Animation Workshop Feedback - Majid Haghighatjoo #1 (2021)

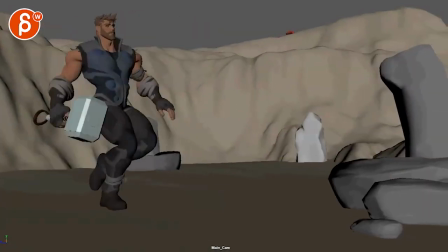because he's always kind of ready because he's clearly looking for something
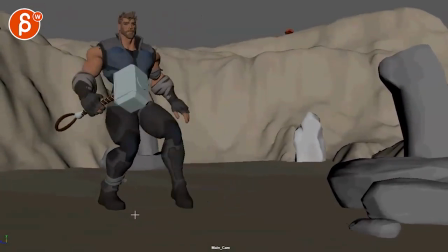I think this is a bit much in terms of you break down there that passing with this
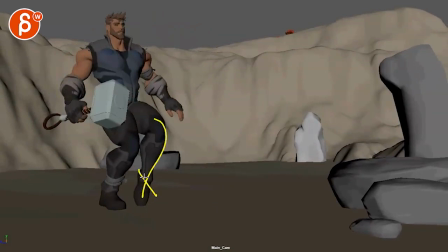A intersects a bit but it gets more into a ballet pose I think you can relax that foot a bit more because this right through this section in real time feels a bit fast I'm just reading that flash of a very straight leg pose
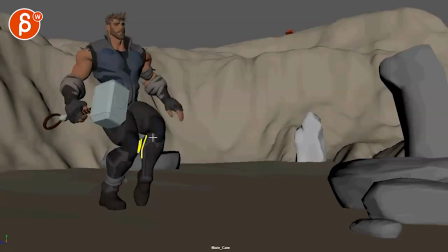and probably in that breakdown you can also just put that in between here you can have the the leg just a bit further this way relaxed foot clear a gap
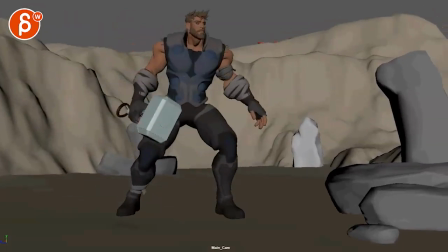they don't have any tangents even on on on frames like this it keeps it clean the
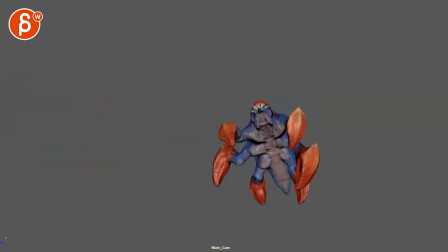move is cool though this seems like just the lens or translate not sure i think it's okay it gives him just
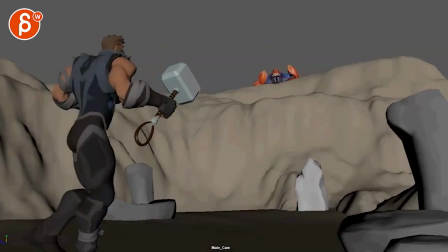the feeling of a massive cheat and i'm not seeing a crazy camera move just make
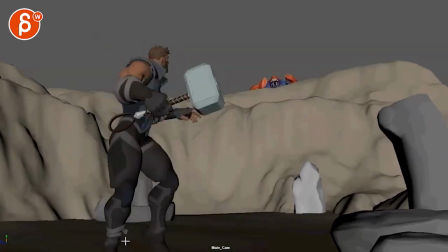sure that the foot is planted here on that move it feels like everything is magically floating to the left i don't know if that is part of the
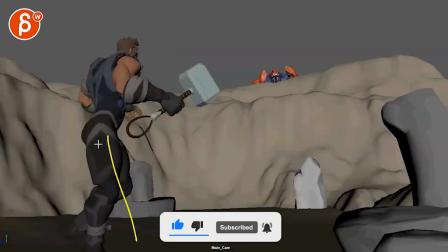camera this just feels like let's keep this leg planted as long as you can so then you can have a nice off-balance crossover and
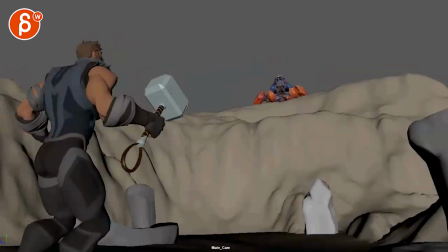then that leg comes back for another step i think that might just be cleaner that's
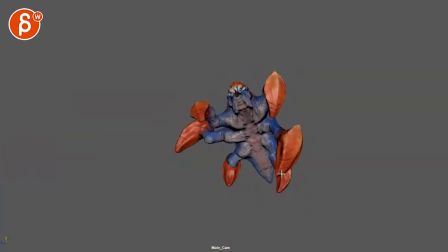cool something for here i would just bring this up for clean silhouette like some of these are a bit too overlapping might as well go since we have so much empty room so i would clean that up a little bit and i would just add some fake clouds or whatever you want to do or maybe this is part of like a long or bigger higher ruins
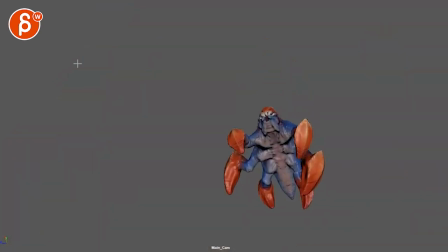whatever structure you have or something so that we understand what is going on with the camera now because now we're having something on an empty surface or empty background
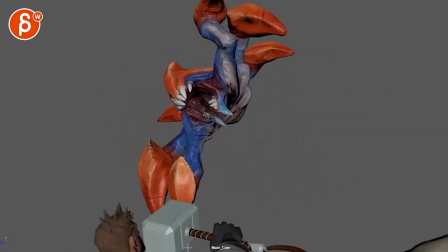gonna get that feeling of what is that camera move actually doing this also feels a bit like I'm wishing two
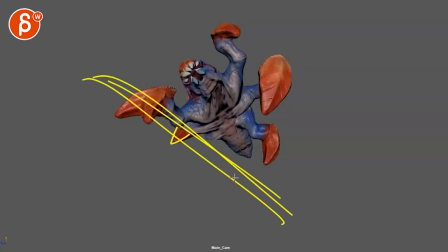legs into one and then you only got this guy coming out for like it's really cut so that's better I would keep it clean I like I like that you have a lean and there's a symmetry and all that but I would still keep the silhouette as clean as you can
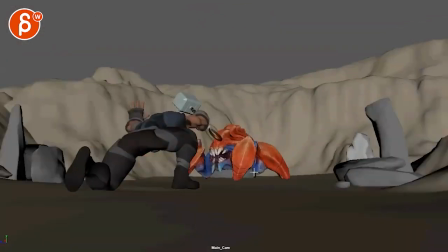this really feels like it needs some 2d effects some shockwave i'm checking your mail um i think it still needs to add a shot at the end and you'll submit it separately all right i don't see anything um in terms of your 2d plans but
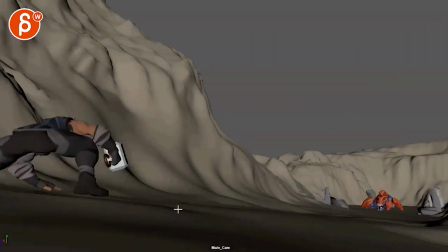this feels like and this would be really cool because you would have wave
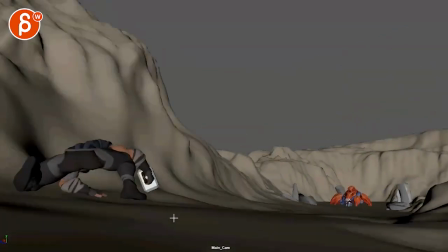out towards camera and then even this would have all stuff a guild
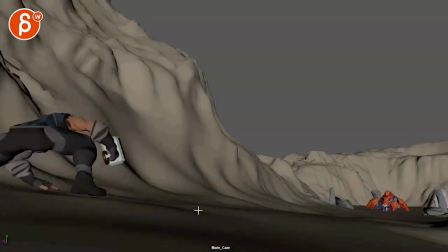dusty bits and rock pieces moving then at the end could settle
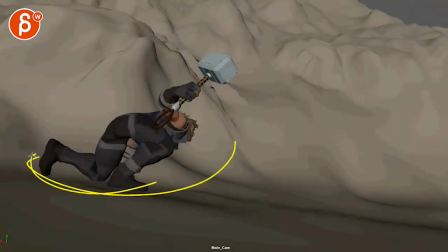a bit with some extra smoke then going this way but then yeah like I said cut
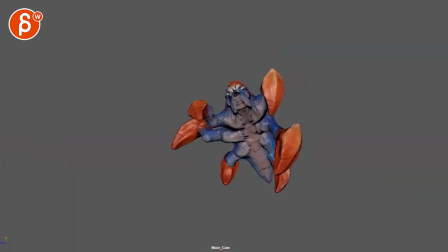out sooner but it's cool it's a cool moment for sure here I
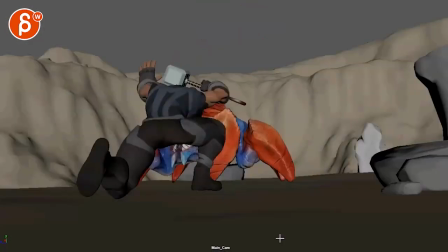think let me see this creature comes down and we could probably go
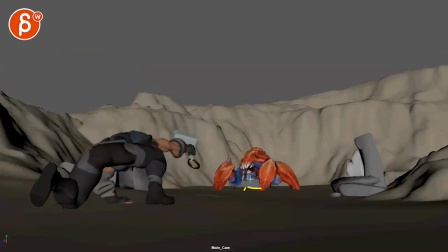on this we're already flat creature mouth open body flat and then
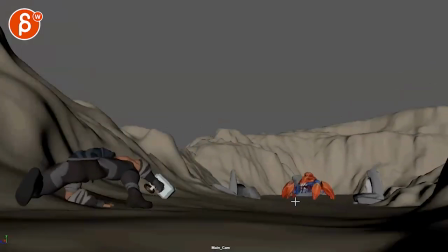coming back up you're almost the opposite you're up and then down towards the end but i think i would just
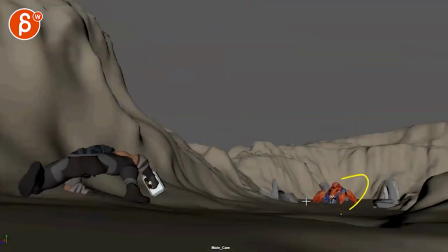do down up just so you see a bit more morbid in there and that's cool let me see here